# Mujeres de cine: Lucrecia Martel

Sí, y que además volvemos un poco con lo que hablábamos en el primer ejemplo de este nene que escucha al perro y decide ir a verlo. acá lo que importa en el desarrollo después de la trama no es tanto, bueno, qué pasó, qué es lo que atropelló sino cómo se comporta este personaje, cuáles son las acciones que genera este hecho que ni para ella ni para nosotros está del todo claro no, no, la paranoia esa mental que le agarra es espectacular también sí, sí, que lo más probable, me causó mucha gracia porque cuando fui a sacar el ejemplo, lo saqué de YouTube porque está completa en YouTube la película en los comentarios estaba lleno de para mí era una persona, no, para mí era un perro no, para mí era un animal, no, para mí no era nada era una piedra grande hay como todo un debate alrededor pero que para mí es un debate que se agota solo y lo que importa es esto porque no es lo que importa, claro pero bueno esto quería traer porque también, así como a Lucrecia Martel le obsesiona, a mí también me obsesiona ¡Apa! es el manejo creo que en más de una oportunidad hemos hablado de algunas películas que usan como ciertas metáforas o ciertos planos, ciertas cosas para transmitir o un clima o el estado emocional del personaje o lo que uno quiera transmitir y en el caso de Lucrecia Martel, tiene una cosita ahí con el agua tiene una cosita con el agua tiene una cosita con el agua porque en todas sus películas vemos, ya sea agua un poco más turbia o una pileta o el río. Y acá traje unos ejemplos de Sama, que pobre, la tengo abandonada, no traje ningún ejemplo todavía.
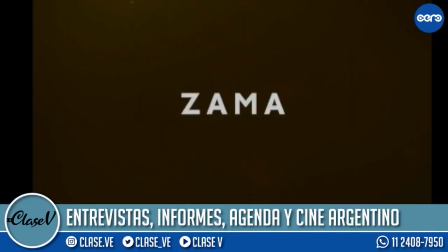Vamos a ver este video en donde hice ahí un compiladito de dos momentos de Sama.
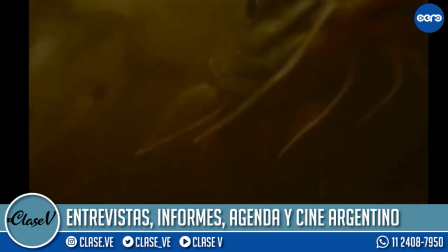Uno que es este plano en donde vemos a estos peces como
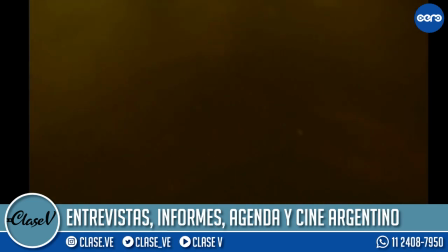luchando por su vida en este río totalmente turbio, sucio, como que te da un poco de asquito. De hecho, me encanta que elija esa agua. Eso te iba a decir. Estamos muy acostumbrados al agua muy cristalina en el cine, como a poder ver.
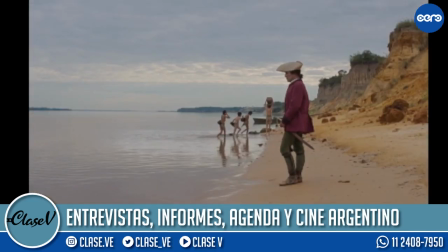Y acá tenemos, este es otro plano en donde Sama, el protagonista, está mirando el agua. Qué plano. Que es una escena. Estaba pensando lo mismo. Es hermosa. Yo ayer cuando lo estaba viendo en pantalla completa en la tele, dije, no puede ser tan lindo este plano.
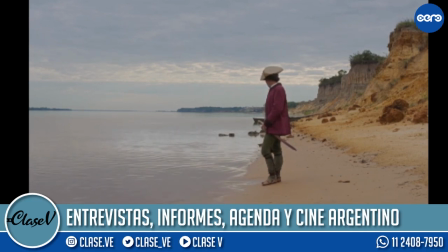Los colores, el encuadre, todo está perfecto. Pero esta imagen que estamos viendo se repite muchas veces a lo largo de la película Y mientras la primera es un poco este reflejo de algo que le pasa a Sama Que es bueno, él está todo el tiempo luchando por llegar a un destino y se le complica
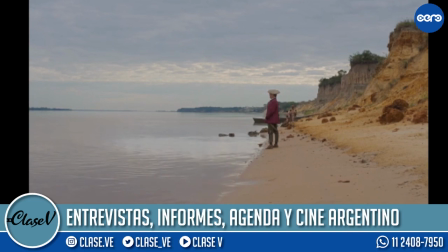Y también esta última imagen es como el deseo, él se quiere tomar el palo básicamente y en este caso el agua funciona un poco para denotar esta necesidad y esta vía de escape que tiene el personaje.
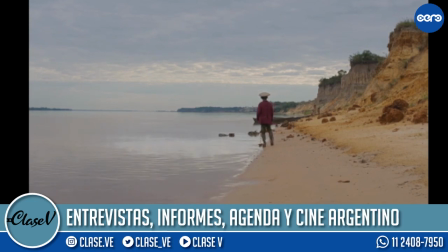Y si viste la conferencia, viste que justamente plantea esta idea de que pensaba en Sama como el que lucha contra determinada corriente, que no va a poder contra eso, y como pensaba el personaje también desde ese lugar. Sí, porque pobre Sama, es un pobre tipo este hombre. Termina siendo un muy pobre tipo. Empezás odiándolo y después terminas como diciendo... Te da una pena. Quiero hacer un paréntesis para saludar a Gustavo Coronel, que nunca lo tenemos cerca en clase B y ahí lo tenemos cerquita. Así que me sorprende muy gratamente. Volviendo a Sama, un pobre tipo, claramente. Una de las mis partes favoritas de la película es, bueno, no solo todo lo que pasa con Vicuña Porto, que es increíble, pero la parte en la que está este niño que habla también semi susurrando con una voz muy específica